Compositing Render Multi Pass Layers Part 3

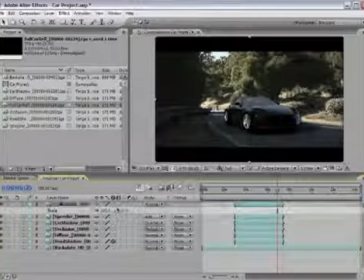[0:00]
this happens in compositing. So I have decided to leave it this way and not make an adjustment to it before it was put on the project. Because all the time in compositing you'll often get layers that are not actually quite perfect,
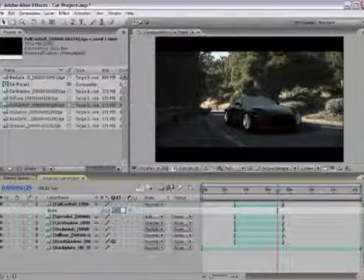[0:18]
but it's your job as a compositor to go in and basically make adjustments to it to make it work. So what I'm going to do is I unlinked the scale properties so that I can scale the Y separate from the X. And I've already tested this out and know that 106 is a pretty good size.
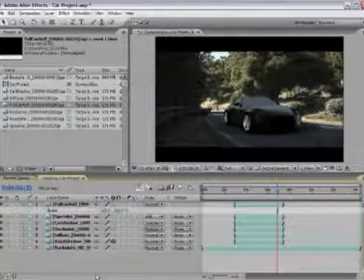[0:37]
I don't need to scale it or move it up or down in any direction. Just need to scale the Y to 106%. So now you can see it goes all the way down to the bottom. And then finally, let's go ahead and put our blending mode so that we just keep the reflection and get rid of all the
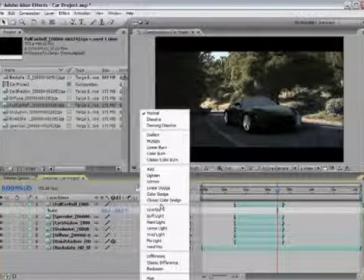[0:55]
overlay of black color that we're getting on the car. So again, if we want to keep the light areas, we can use add. If we want to keep the light areas and get rid of the darks, we can use add or screen.
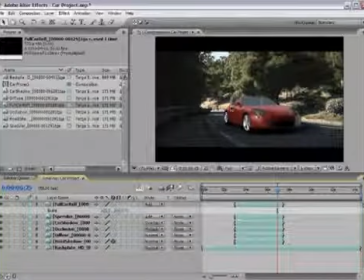[1:07]
If I were to use add, it kind of gives me a little bit too much of the whites, so I'm going to go ahead and use screen, which gives me just a slightly softened version of that. Okay, so it looks pretty good. Once again, I might need to tone down the reflection because the car looks a little bit too shiny for this particular shot.
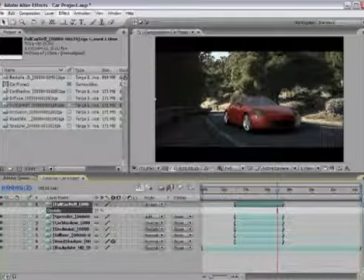[1:25]
So I'm going to bring down the opacity, something that's a little more believable. Maybe something around 70, 75, something like that. And now our car's looking pretty good.
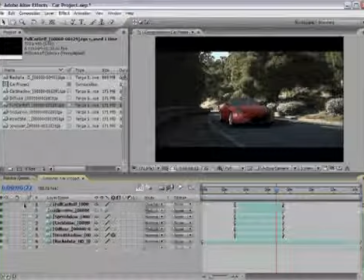[1:45]
Okay, so this is the time you'll want to take to go back through, make adjustments to your particular composite. If you feel that it's too shiny, perhaps the specular is too bright, so maybe we can bring that specularity down a little bit. Might just be a little bit too highlighted, considering it's in the shadow. It wouldn't make sense for the highlights to be as bright as they are.
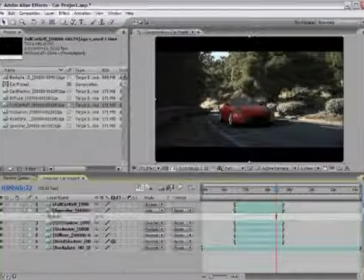[2:04]
So we might need to bring this down maybe to like 50%, so we just get a slight highlight, but not something so harsh. You can also bring up or bring down the reflection, but the most powerful tool here by having these separated is the fact that you can take the diffuse layer,
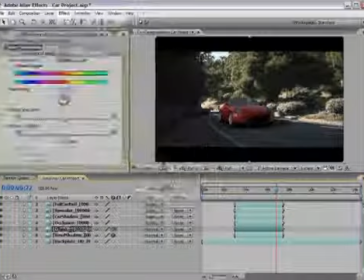[2:20]
go to your color correction tools, and under hue and saturation, you can actually in real time adjust the color of this car. So if you don't like the red, you can do maybe something purple, blue, green, yellow, and you can also adjust the saturation. How bright or how dark is this?
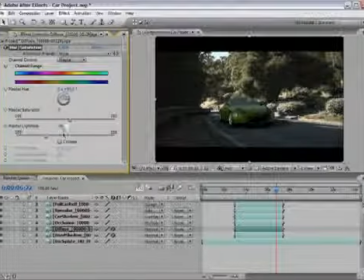[2:39]
You can also adjust the lightness, the darkness, whatever you feel is going to make this more appropriate. So I'm going to go ahead and leave it to the red color, but maybe I'm going to go ahead and get rid of this hue and saturation because I actually like the color of it.
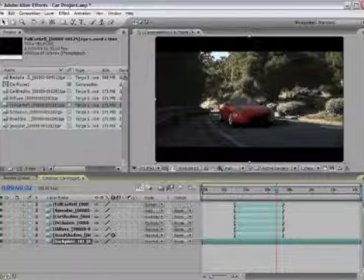[2:58]
But one thing I am seeing is that my backplate is a little bit desaturated in comparison to my car.
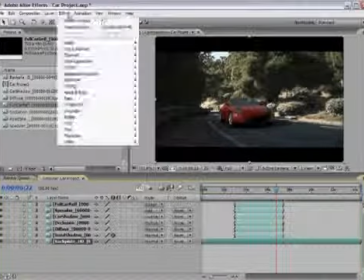[3:05]
So I'm going to do the same thing.
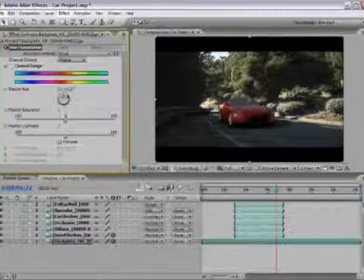[3:06]
I'll go to the color correction tools, hue and saturation, just bring up my saturation levels a little bit so the background's a little bit more vibrant. It feels like it's matching my car a little bit better.
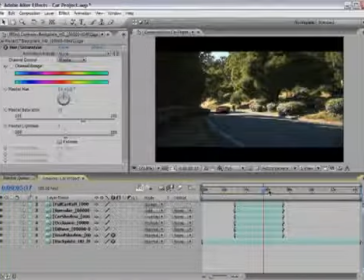[3:25]
Okay, so we're almost done. The last thing that we got to think about here is the fact that for 3D we don't have this actual space created. So what we're seeing is the car actually coming down the road and then back up.
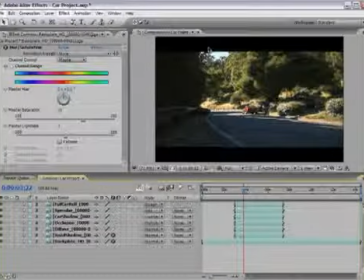[3:39]
However, we need to create a mask that will basically create an area over this bush and this railing here that will hide the car before it actually comes around the bend. So an easy way to do this is to just go ahead and take your backplate layer and duplicate it.
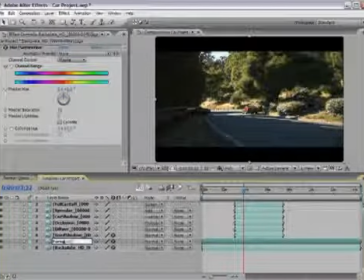[3:59]
I'm going to go ahead and just rename it foreground and put it as the top layer in my timeline.